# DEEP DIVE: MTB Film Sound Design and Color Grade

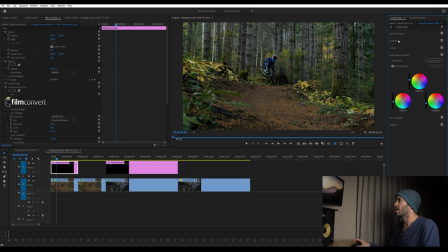Now, the other way you could go about this is if you if you don't want to do this sort of manual grading process, you could go into creative and you could add your own lot to that. But I find I prefer to do it myself, make it look exactly like I want. And just kind of tinker with these a bit till it gets to the look that I want. There's no right or wrong way to do this necessarily.
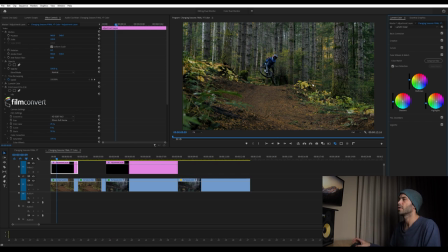But I always try to go subtle with my creative looks because if you go too far, I find it's just over the top. And I knew what I wanted with this that it was something that was fairly natural feeling, but still a little bit moody. Add some of that blue tones into the images. That's all there is with that particular shot. It's a pretty straightforward color grade.
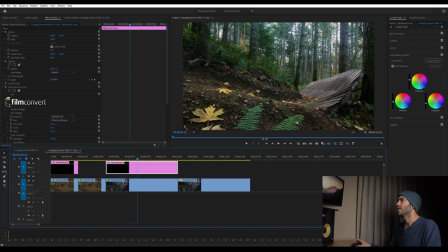Now, this next one is a little bit more complicated. This is the the look that we got in the final film.
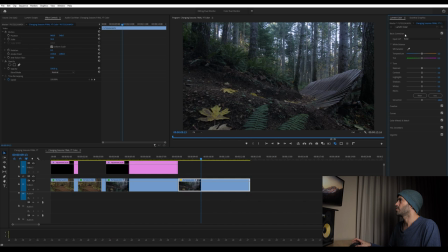And then this is where we're starting. So again, we're going to go back to the basic tab and we're going to start by adjusting our color temperature.
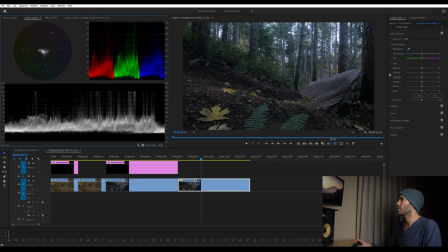I'm going to pull up my scopes again so we can review that. We can see right away that the blue is quite prominent in this. You can see it here and you can see it in the scopes. So we're going to go temperature of 20 probably. Yeah, bringing that up looks quite a bit more natural.
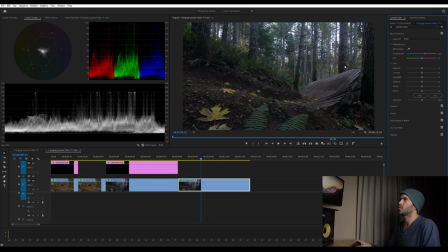Now the challenge with the shot, the reason it looks underexposed is because I was trying to keep the highlights retained up here. And in order to do that, I underexposed the foreground. So we're going to actually need to use a mask in order to expose this properly.
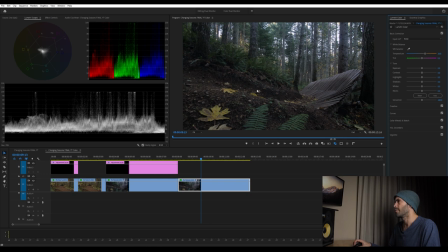But what we'll do first is we'll bring up the overall exposure of the foreground and make that kind of where we want it to be.
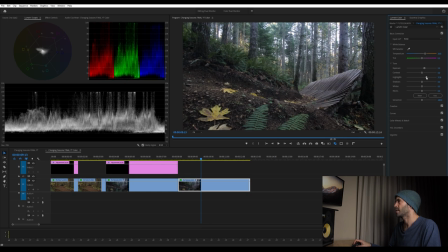So we'll probably go around there, bring our highlights up a little bit, bring our whites up a little bit. I also think we need a bit more saturation in this. Looking okay, maybe even a little bit more yellow.
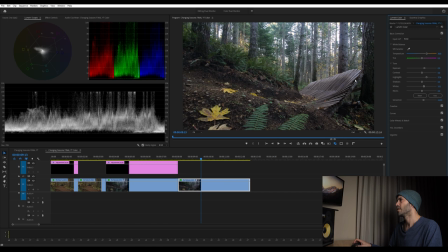Yeah, that looks pretty good. But I don't love how the background is looking. I actually would like that to almost be a little bit more yellow. But I'm worried if we go too far. Yeah, that looks pretty good, actually. So something like that.
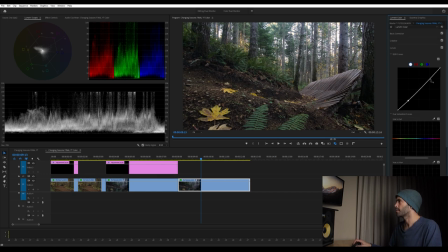And then we'll jump over and we'll add our curve for adjusting the contrast. And our foreground is a little bit dark still, so I'm going to bring up the shadows, bring this down a bit more. See what that looks like with the rider in there. It's looking pretty good.
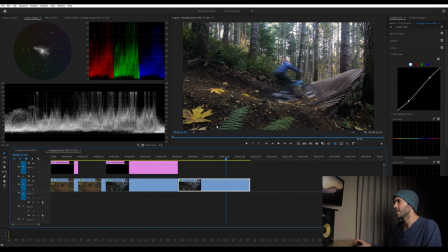I don't love the way these greens are looking to me, they're looking to blue, They're kind of on the teal end. So what I use for that is the curve section and I'll adjust hue versus hue. And so you can pick this little eyedropper. You can click on what you want to adjust and it creates this little point.
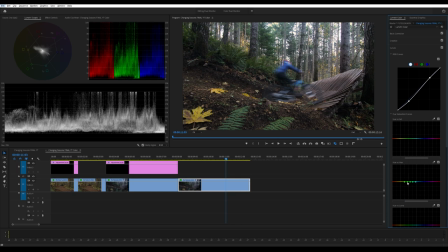I usually find that these are a little bit too close. And so I move two points like that and then I'll take these ones out just makes it affect the larger area. And then if I hold shift, it won't move the center point left to right. It will go up and down. and I'm just subtly looking to change that more towards yellow away from blue.
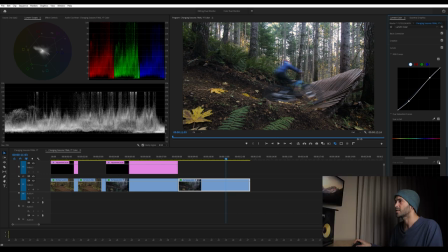So that's without and with it's very subtle, but definitely noticeable on this end. Pretty happy with that overall looks pretty natural. Maybe bring a little bit more contrast into the low end of the image, something like that.
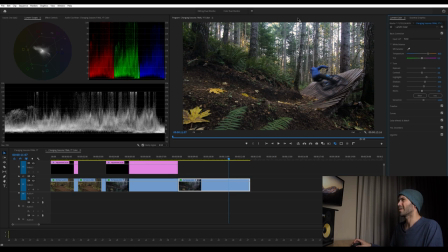OK, so now we want to address this sky up here being a bit overexposed I'm just not looking that great. So what we're going to do is we're going to go up to here and add another Lumetri color. And right after I do that, I click again and I like to rename it because it's really easy to get these mixed up.
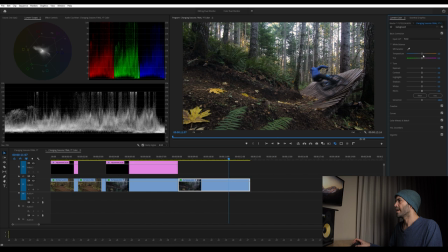I'm going to call this background. And now we can basically adjust everything separately. But first we want to only isolate it to this area here. And so we jump over to our effects control.
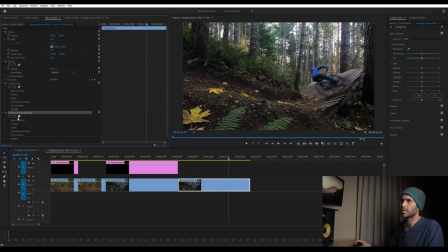We'll go to our Lumetri color background and we're going to click the pen tool here. and this will allow us to draw a mask. I'm going to start at the beginning of my clip, and this is just going to be rough. I'm just going to put this mask in approximately where it should be. I would spend more time with this if it was the real deal.
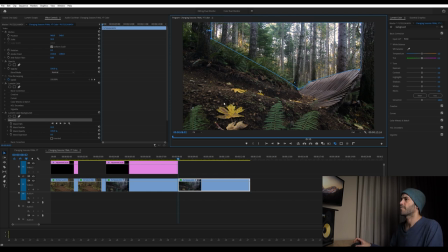That's our rough mask there.